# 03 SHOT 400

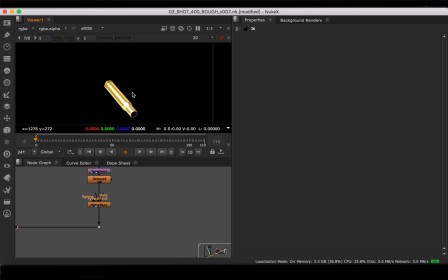There we go. That is the original looking shell. Quite nice. Thank you, Irina.
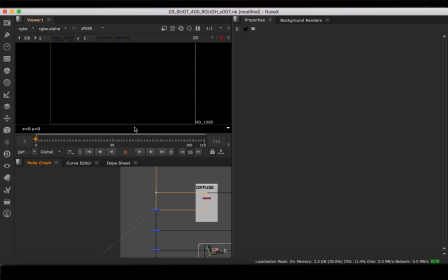So, if we take a look at the different passes, nothing in the diffuse. Not really. Nope. Right. Bring it all back down.
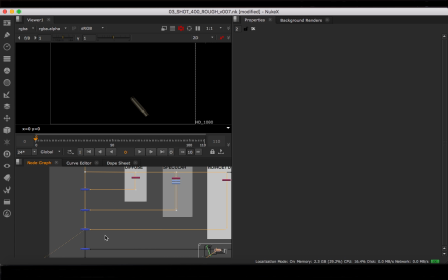There we go. Bit of specular. Should be anything there. Bit of indirect. That is for the shadows and highlights, which I can't really see in this shot.
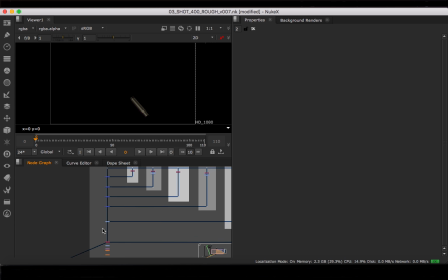Shadow. So let's bring you down to the end. And then start disabling some shit so you can see what I've done. There we go. bring it back to the original.
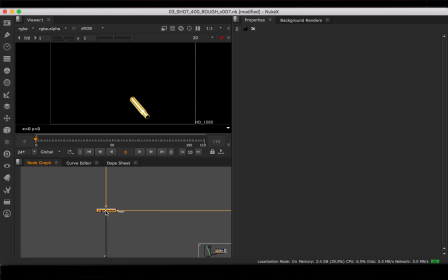So, as you can see, used a shadow here, not a whole lot. It was mainly just a shadow inside on the edge. Wasn't doing a lot for this shot, so I'll just leave that for now. Most of it was in the specular, which were the main highlights.
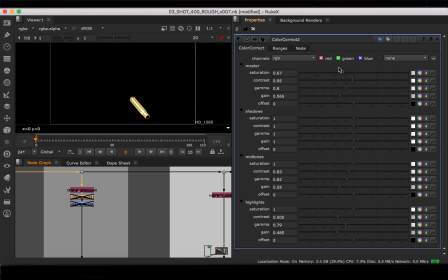You can see I didn't use the grade node because the color correct node has so many more options to play with, dialing things about, moving shit. So yeah, there we go. See, pumping up the highlights with the gain and so forth.
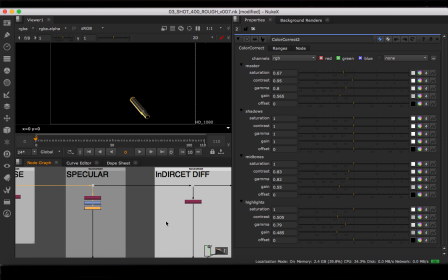So I spent some time matching that combination of the specular and the indirect specular,
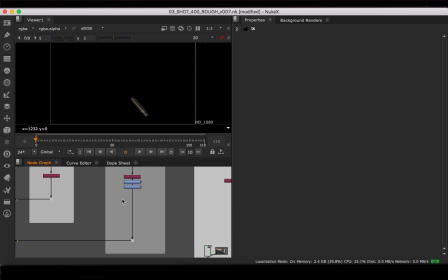which was tricky because every time you lower things you add more contrast because in log it's not meant to be contrasted.
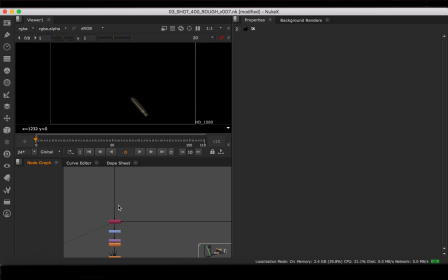It was quick learning curve for me, and it's still pretty slapped together, kind of rough,
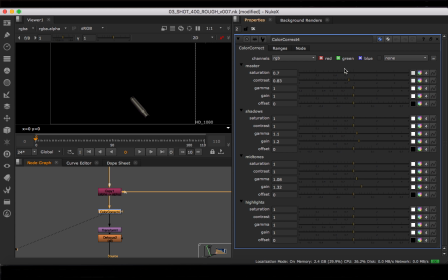but we need it for the shop. This was basically just a master bringing down the saturation and contrast overall, and some minor tweaking at the end just to make the past tweaks I've done fit in better because I'm still new to it,
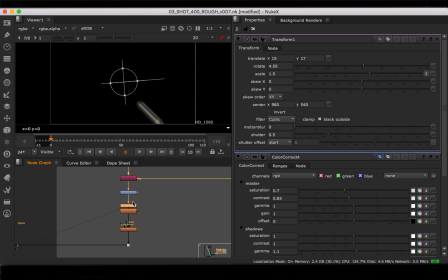as I said, and then scale it up because it didn't quite fit in. It looked a little hollow.
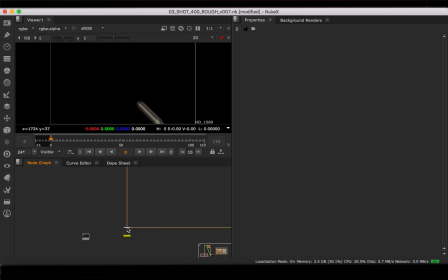If I bring it back, you'll see what I mean. Bring back the footage.
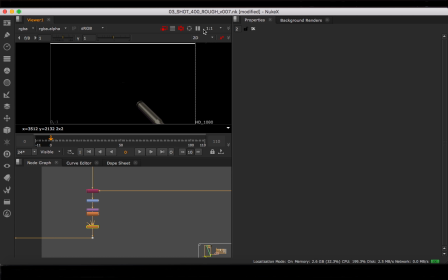Come on, come on. Lower the quality a bit. Hopefully it will fucking render. Come on. So we move it along here. Come on. Give me the barrel. There we go.
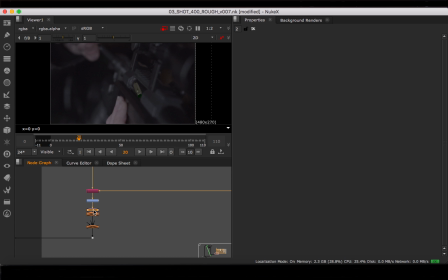So if I disable the motion blur, disable the blur, disable the transform, you see it's a little small. Just didn't feel like it really fit in. Felt like it'd be rattling around. Like it should be tight in that barrel, right? So I scaled it up a bit. It looks a big, but I think it worked. It looks snug like that.
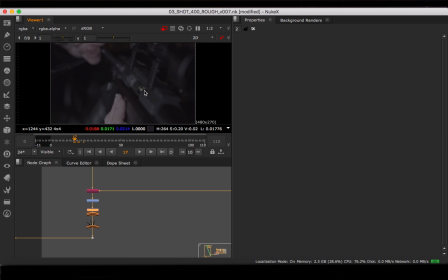It looks like it's snug in there. You know what? Okay, I fucked up. Perhaps I could have moved it back a little bit there, but oh well. Now I know. Now I know what to tweak for the next one. Defocus.
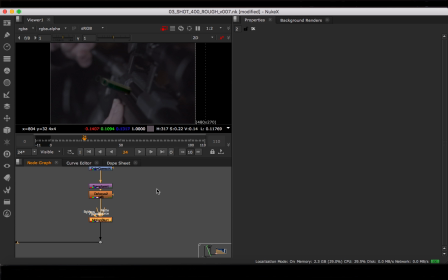Bit of motion blur. So you got this green which is coming in from dialing down the specular, which looks a bit weird. I've taken out a lot with the color correct. This is like the master color correct. See a big difference.
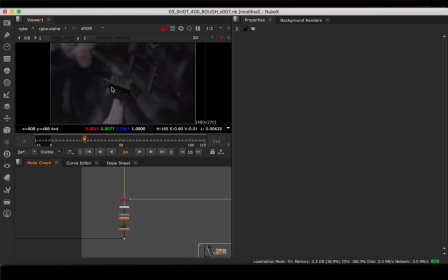But really, I came to realise that gold in the shadow has a bit of a green tinge anyway, so it's kind of a natural occurrence. It could use with a little more tweaking, I suppose, but it worked for me. Kind of felt natural. And of course, this is just a masking back over this, so you don't see it coming in.
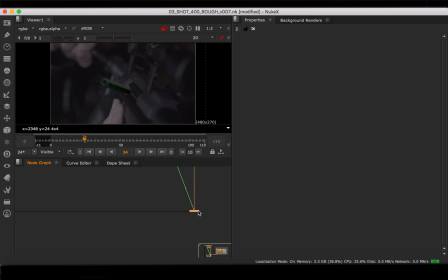Simple masking. That's the match move reattach so that it fits. Oops. And here is the render of the whole thing. There was a scaling issue from Irene's render, so it pops off a little here at the edge.